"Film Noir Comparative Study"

The film demonstrated concerns about terrorism, anarchy, and chaos, capturing the anxiety of a globe coping with increased security and instability.
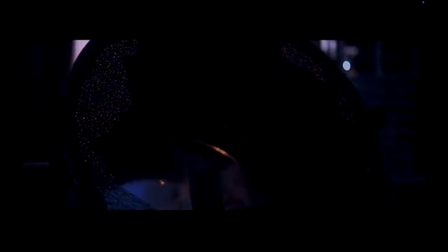(4:23)
These backgrounds are represented in the film to the use of the Joker as a force of chaos,
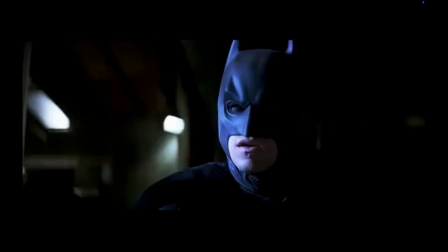(4:28)
resonating with contemporary fears of extremism and unpredictability.
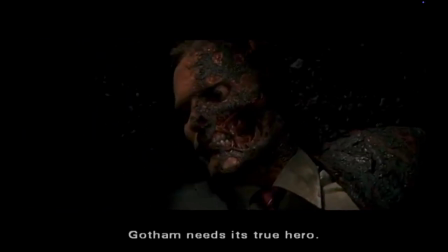(4:33)
Furthermore, Harvey Dent's transformation into Two-Face symbolizes the fragility of justice in a corrupt world,
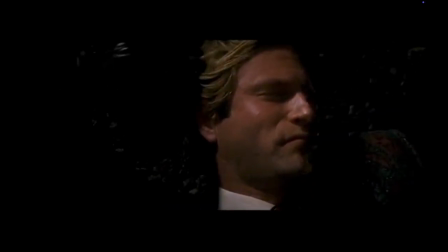(4:40)
highlighting tensions in ethics and governance.
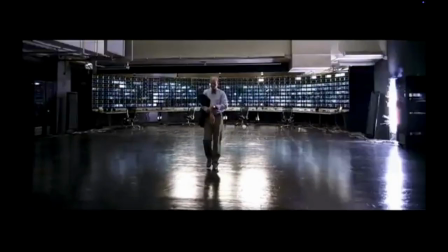(4:42)
The film used advanced cinematic techniques and film noir to reflect society's struggle with issues of control,
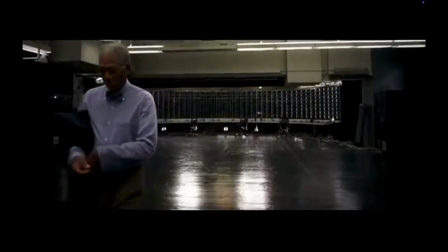(4:49)
safety, and boundaries of ethical behavior. In this scene, Walter decides to help Phyllis murder her husband after falling in love with Phyllis, reflecting his inner mess and moral ambiguity. When
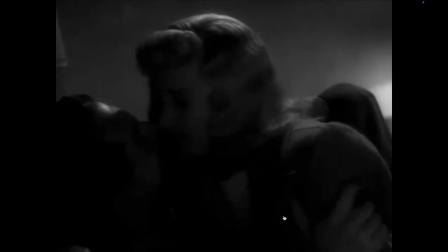(4:59)
Walter agrees to the plan to help Phyllis and decides to take his relationship with Phyllis to the next level,
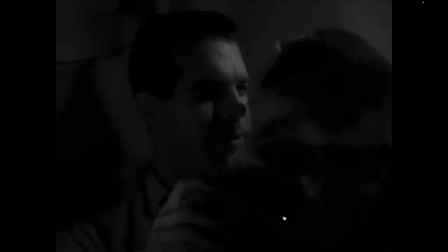(5:05)
a shadow covers half of his face, indicating his moral rupture.
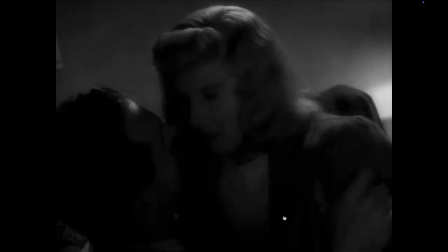(5:08)
The use of low-key lighting and heavy shadows creates depressive environment that symbolizes Walt's moral values, giving into desire.
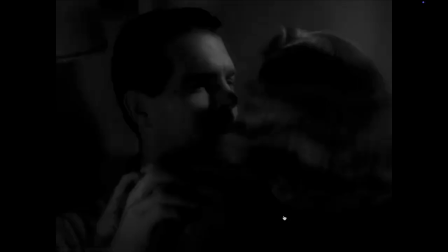(5:16)
It's a perfect example to demonstrate how film noir uses shadows and lighting to externalize internal conflict,
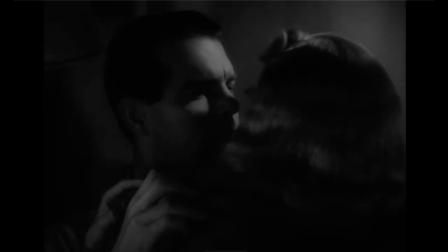(5:24)
emphasizing the blurred line between good and evil. In addition, the use of an eye-level over-shoulder shot and medium shot of Walter and Phyllis kissing traps them in the frame and hides most of the background to show tension and to show scenes are not in control,
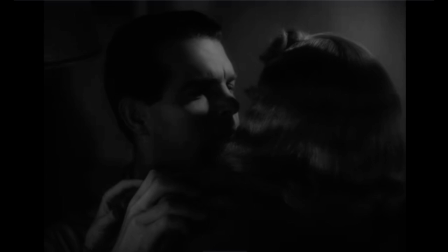(5:37)
visually indicating the inevitability of their plot and the consequences of their choices, paving the way for the subsequent plot.
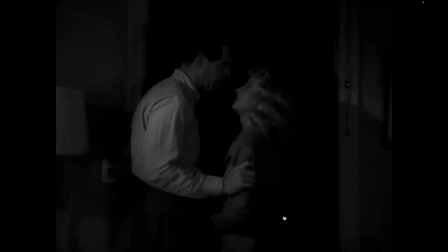(5:44)
These elements are all used to show how their mutual greed leads them to murder for money, entering a vicious cycle and ultimately leads emptiness and death.
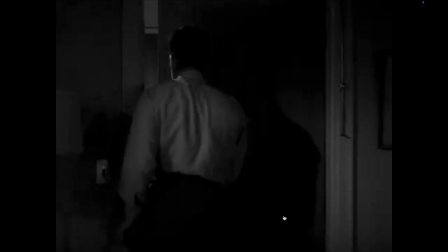(5:53)
These elements work together to show how the hero pushes himself step by step into the abyss of desire and greed and abandons his own moral principles.
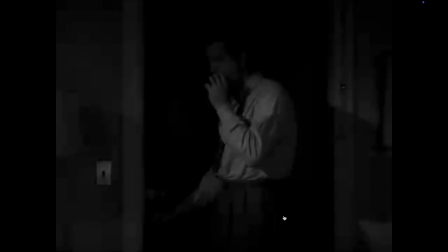(6:01)
The director's lighting and shadow choices give a sense that the hero is slowly eroding.
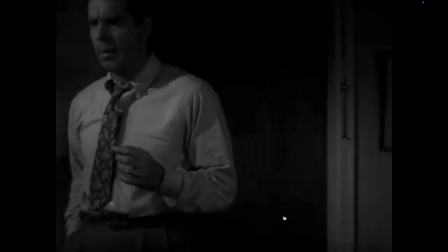(6:06)
Walter's half face is filled with shadow. Wilder's choices represent after World War II, where darkness and uncertainty are everywhere.
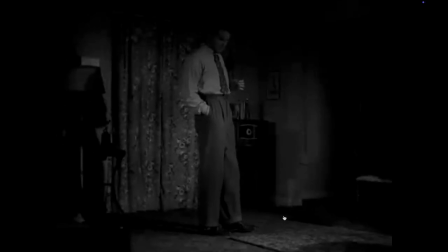(6:14)
Walter's moral compromise reflects the society grappling with changing values in the midst of rapid urbanization.
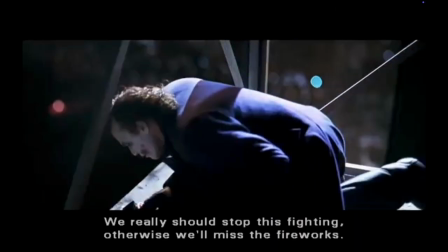(6:21)
After the Joker's experiment, which aims to force ordinary citizens to confront their capacity of evil,
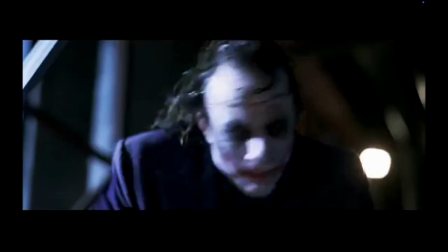(6:27)
fails, Batman throws him from the rooftop. In this scene, Batman decides to uphold his moral values and his non-kill rule,
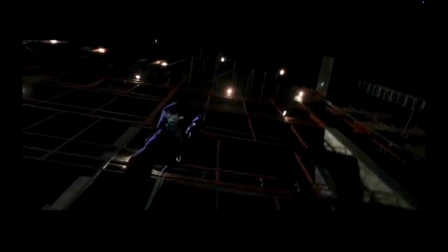(6:34)
even though the Joker is villain, which creates lots of chaos for Gotham City.
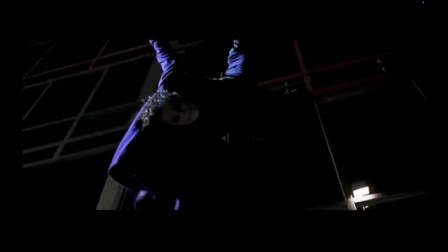(6:40)
When he hands the Joker from a skyscraper, the camera uses a Dutch angle medium shot to demonstrate the point of view of Batman.
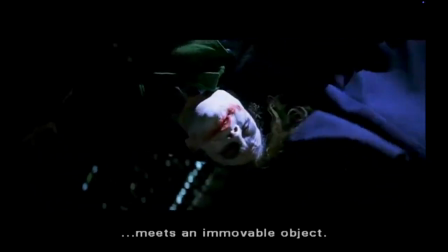(6:47)
The combination of the Dutch angle and the medium shot used on Joker creates unceased discomfort and disillusionment in this scene,
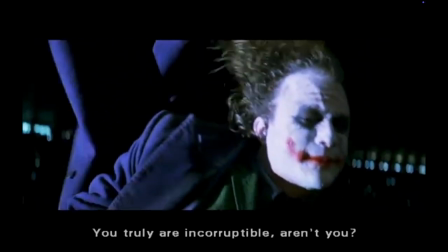(6:55)
just like what the Joker did to Gotham City, turning the world upside down.
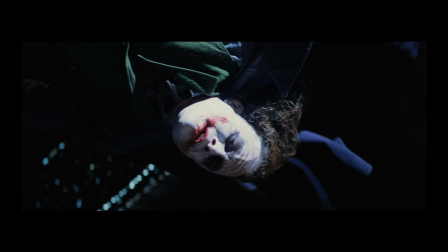(7:00)
Additionally, the use of a medium shot hides most of the background to show scenes are not in control, similar to Double Indemnity, adds tension to the scene.
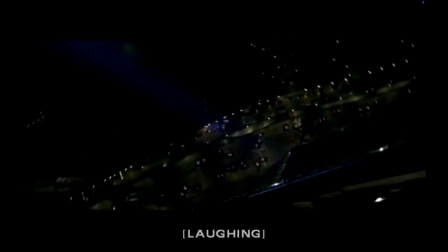(7:07)
This scene is also a POV shot of Batman. He sees the Joker falling from a skyscraper into the darkness of night. It reflects the chaos inside Batman, and his moral values keep shifting as the Joker has been turned upside down,
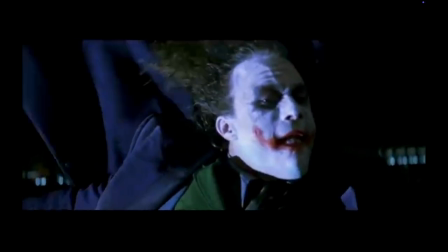(7:20)
reveal that fragile justice is powerless in front of the bottomless evil, and every moral value can get pushed into ambiguity.
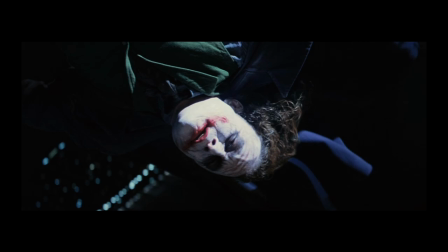(7:28)
For the lighting, the use of low-key light on Joker's half face with deep shadows dominating the background creates a dramatic contrast between light and darkness, reflecting the Joker's twisted nature and the chaos he represents. The Joker exposed his face to light.
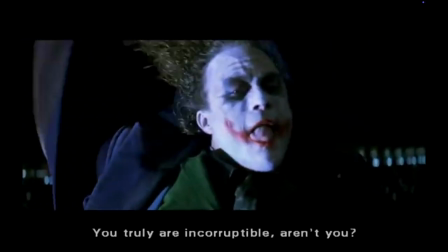(7:42)
This metaphorically revealed uncomfortable truths about human nature.
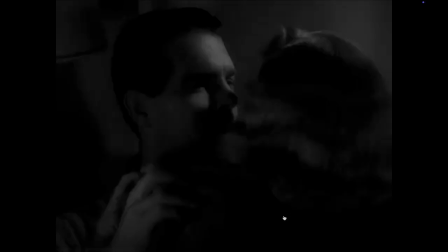(7:46)
In contrast, it directly exposed the darkness of human nature to the light and reflects the tension between good and evil, while Double Indemnity shows it more tactfully.
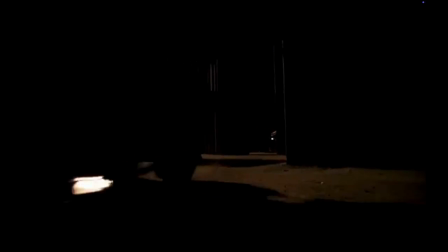(7:56)
The film embodies fear after 9/11, exploring terrorism and ethical issue of heightened surveillance.
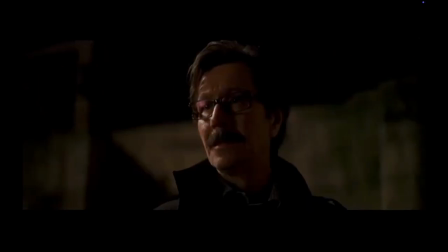(8:02)
Batman's struggle symbolizes a societal tension between maintaining moral integrity and ensuring collective safety,
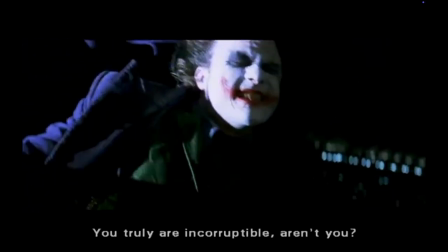(8:09)
and the Joker symbolizes chaos with cynical philosophy seeking to corrupt hope.